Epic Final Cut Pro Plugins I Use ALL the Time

There are a lot of reasons that I choose Final Cut Pro to edit all my videos. I mean, most people know that it's really fast and the interface is intuitive, so it's quick to learn, but I think often people underrate how powerful it is. And part of the reason is that it really gets more powerful once you get a few key plugins.
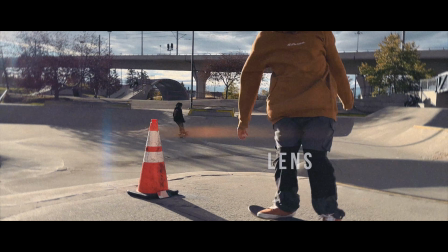So in this video, I'm gonna show you how I use some of my favorites. Subscribers have definitely seen them before.
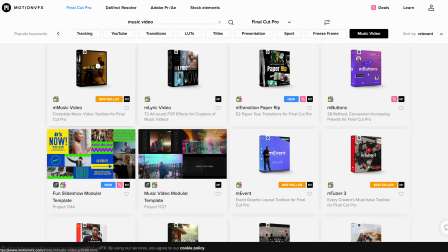You probably didn't even realize there were plugins. They're all from Motion VFX. I've been using their stuff for a long time. They have a ton of incredible products, and this isn't a sponsored video. I was talking to them about some of the plugins that I love, and they offered to put them all together into a set.
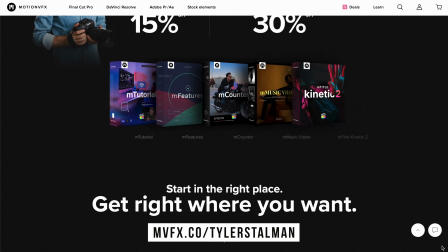So I will get some commissions if you click on the link in the description below, but otherwise, hopefully you just find something useful here.
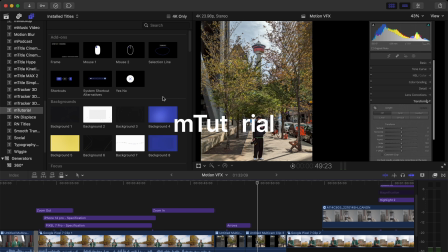Let's start with one that'd be perfect for the kind of video I'm making right now. MTutorial. So it's got all of the things that will help guide your viewer through the instructions you're giving on screen.
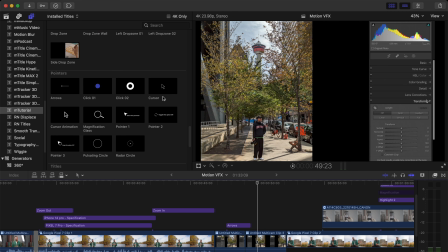There are so many in here. I'm not going to be able to go through all of them, just a few that I do use. A good example here is click. And you can see how easy it is to click and drag it into the timeline. A blank screen recording without guidance is hard to follow.
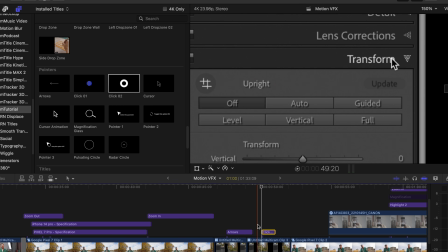So I'm just going to grab this little cursor, move it on top of my real cursor, and when I play it back, boom, you can tell exactly where I clicked.
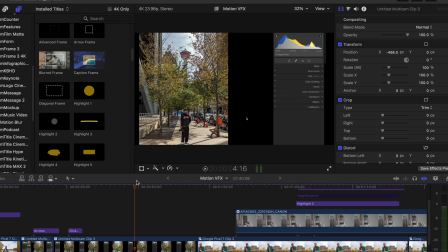And there's a few others like arrows that can emphasize movement. There's also a bunch of helpful ways to highlight the frame, like I like this scribbly highlighter.
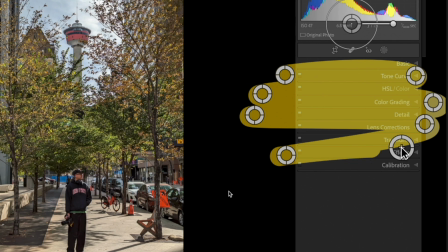Not only can you position it to be on the part of the screen that you want, but each of the strokes you can move around so it has a custom look to it as well. Can I tell you a secret? A lot of the most powerful plugins are pretty subtle. So this zoom effect I use all the time.
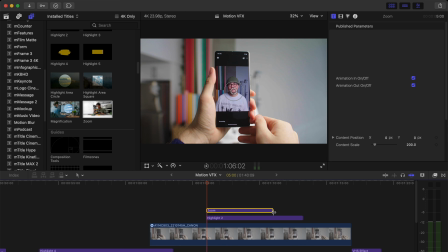You just drag the title onto your timeline, and I'm gonna combine it with a highlight here.
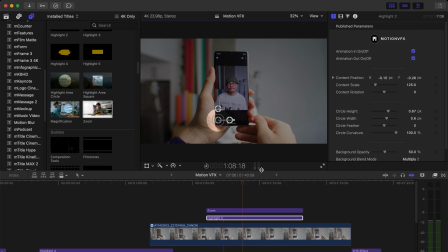In this shot, I'm trying to draw attention to how long the processing takes, so I'll put the highlight on top of the progress bar, and I'm gonna zoom in and position it right over the highlight.
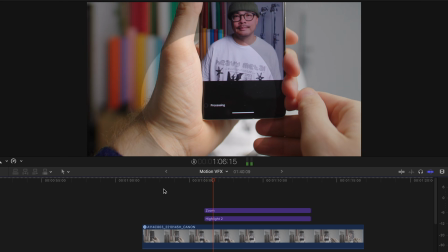So now when you watch a playback, you can see how long it takes for a Pixel 7 Pro to process a portrait mode photo.
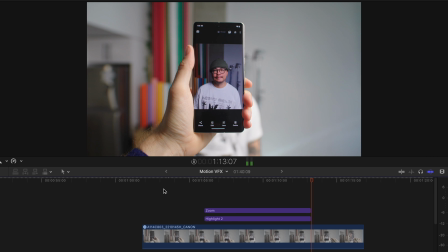A little longer than I'd like, but it really clearly guides the eye where to look. And with a lot of these plugins, you can turn on and off animate in and animate out. So I could start the zoom in the middle of a shot and then end the shot before zooming out so that we just stay zoomed in.
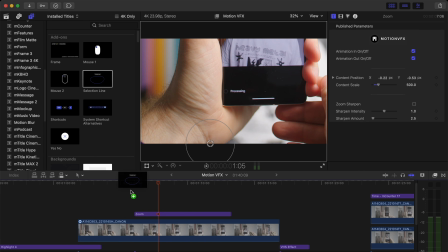You don't always need to both move in and out. Another useful way to highlight things is the selection line.
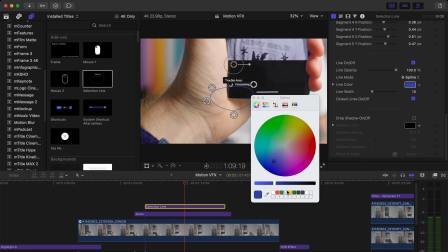I'll start by making it my usual yellow, make the line fatter,
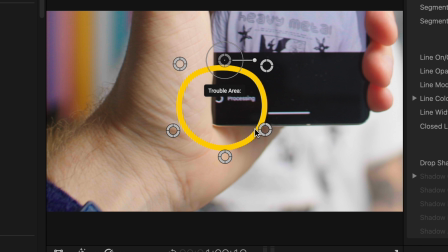and then I can actually change the exact shape of how it's circling things, but I can give it a kind of hand-drawn look.
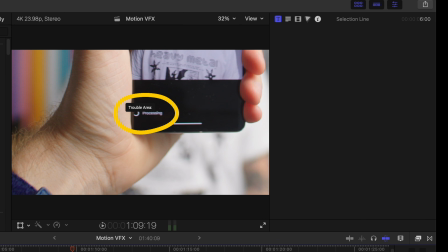So it doesn't have to be a perfect circle, it can kind of be around the shape of the area we want to look at. I can add a description. In this case, there's already text on screen, so I don't need it.
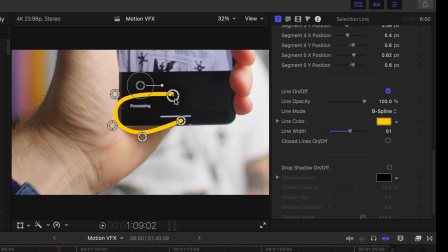And if I want it to look more handwritten, I can turn off closed lines and just manually move these exactly where I want them to be.
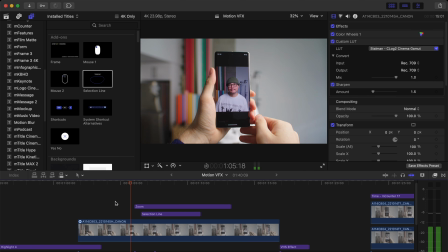Oh, and it's important to put it under this zoom layer so that as I zoom in, it looks like I'm zooming in on the handwriting that's happening and it all clicks together. I can usually put these subtle looks to use in every video I make, but let's take a look at some bolder plugins.
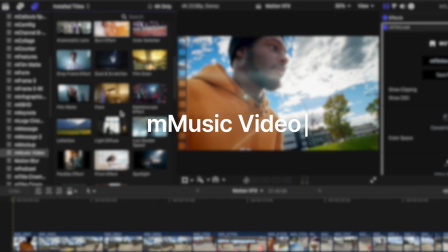Next is M Music Video, and obviously this is for anybody that shoots music videos.
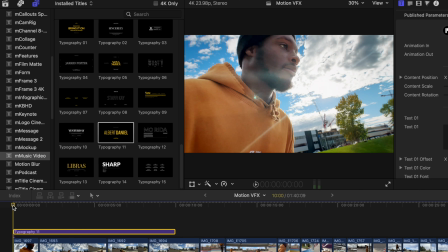There's a ton of stuff in here, like some great typography for opening titles or closing credits.
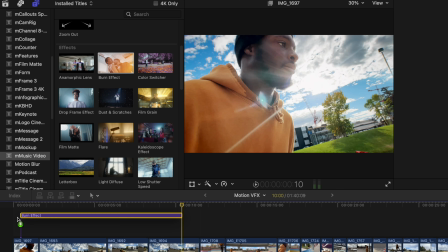Okay, but let's stylize this a bit. Let's add a burn effect for these first two shots.
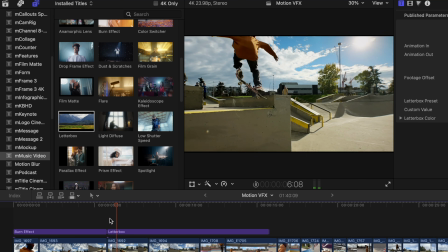You can quickly add a letterbox, which animates in and kind of gives you a cinematic aspect ratio in just a few seconds.
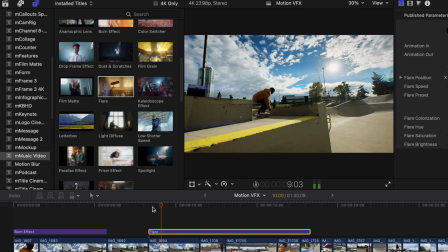And if you don't have an anamorphic lens, you can add one in post. But you know what keeps me coming back to M-Music Video?
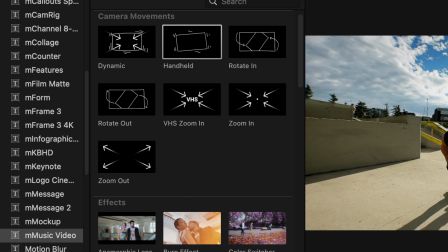The subtle effects. There's actually some really great ones in here too. Zoom in and zoom out are some of my favorites. It also comes with some basic transitions.
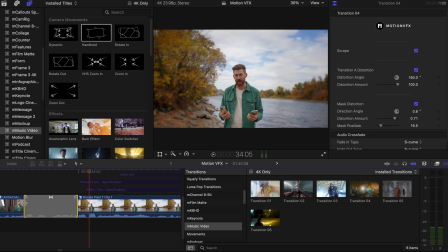So instead of a hard cut, I can drop this on, make it a little shorter, and then we get this crazy digital dissolve. But I'm telling you, it's the subtle effects that are the most useful. So let's use zoom out. I'll put this at the start of the clip and it gives us a continuous zoom out.
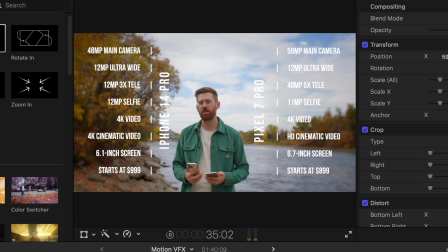So what we get now is a match cut and then pulling out to see all of the specs about these two cell phones. Of course, you can do zooms with keyframes in Final Cut, but it's way slower to do, and also keyframe support isn't great in Final Cut.
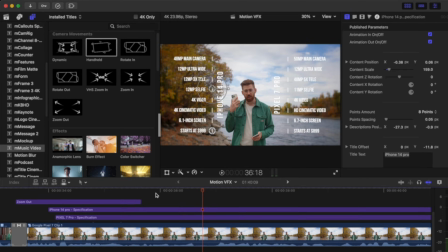It could be a lot better. So I really like dropping these on. And this shot leads us to our next plugins. Let's take a look at M Features.
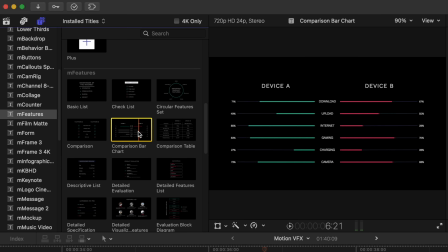If you talk about products or anything with specs or benchmarks, these are perfect for you. There's just a whole bunch of basically comparisons between different products,
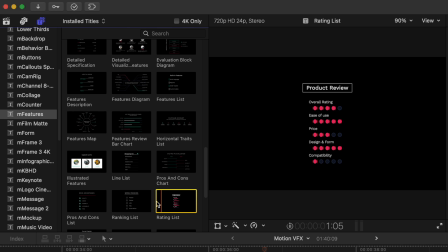advantages, disadvantages, just a whole bunch of ways of displaying data without spending any time laying it out yourself.
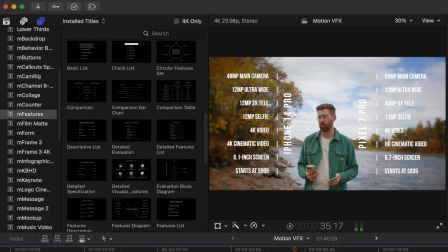So I customized these two to have my channel font. They animate in and then on their own. They also animate out.